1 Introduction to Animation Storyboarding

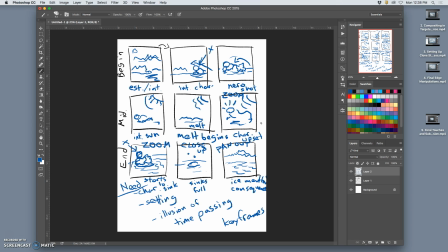747s
You want it to be entertaining for like 10 seconds. You want to get likes. You want to get sent on. So it's good if you can think of a way to have it repeat that makes sense. So it's not just a jump cut at the end. All of a sudden it's melted. All of a sudden it's back.
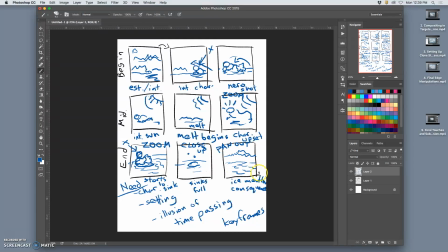765s
How can it reset after this? You know, I might think about that as I'm doing different panels. Maybe the sun kind of goes away, it starts to get colder, and it resets back to the establishing shot.
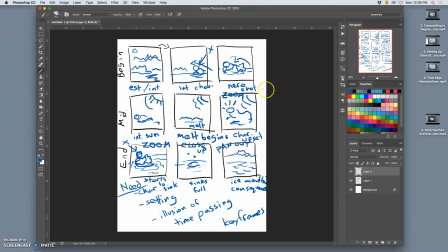781s
But by getting rid of the character in both the beginning and the end, it allows me to introduce him, make him go away within the animation itself. So sometimes this last panel will be the exact same as the first panel, and that's called a set to reset.
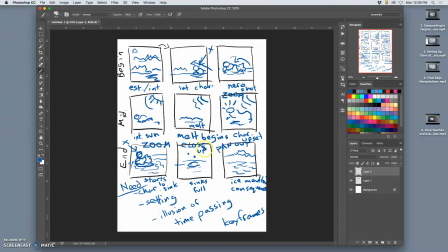798s
So this gives me a good starting place for next class. It tells me what kind of assets I need to then build and what kind of assets I need to go find from what I already have. Here I have everything except the sun already built into my landscapes and my creature.
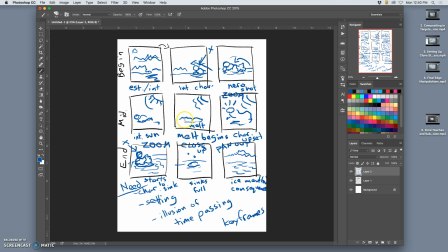819s
And then the melting, I could find additional assets of water or melted ice, or I can just manipulate the pixels I already have. But the sun will be a new asset I need to find.
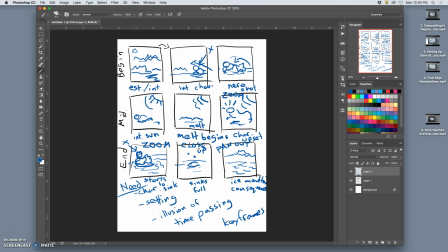834s
I can look for heat waves, I can look for environmental factors, I can look for even GIF animations of snow, and I can use those. You can composite with animations the same way you can composite with layers, once you understand how it all works. Also, a big advantage of GIF animations, they are not high resolution.
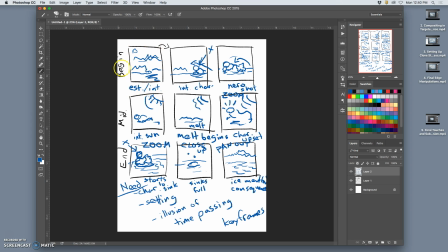854s
So we are going to do this at 8 by 8 inches for each panel by about 150 pixels per inch. which is great screen resolution, but you do not print GIF animations, right?
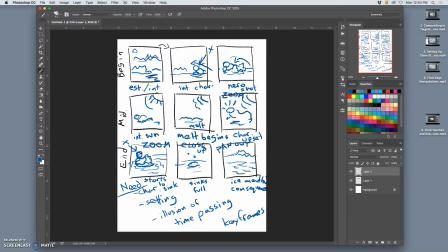867s
Rather, you view them on devices, and 8 by 8 inches by 150 pixels per inch is plenty big to see on a screen. What we will print is actually a clean version of the storyboard, which uses screen grabs from the animation.
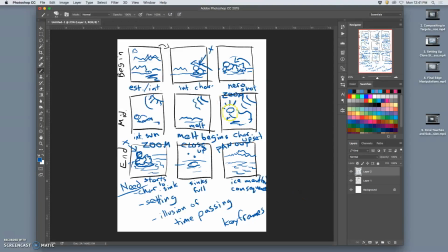884s
So we'll have a sketch storyboard, a finished GIF animation, and then a finished storyboard that actually shows panels from the animation itself. And that's a good portfolio piece. All right. Good luck. I'm here for a lab.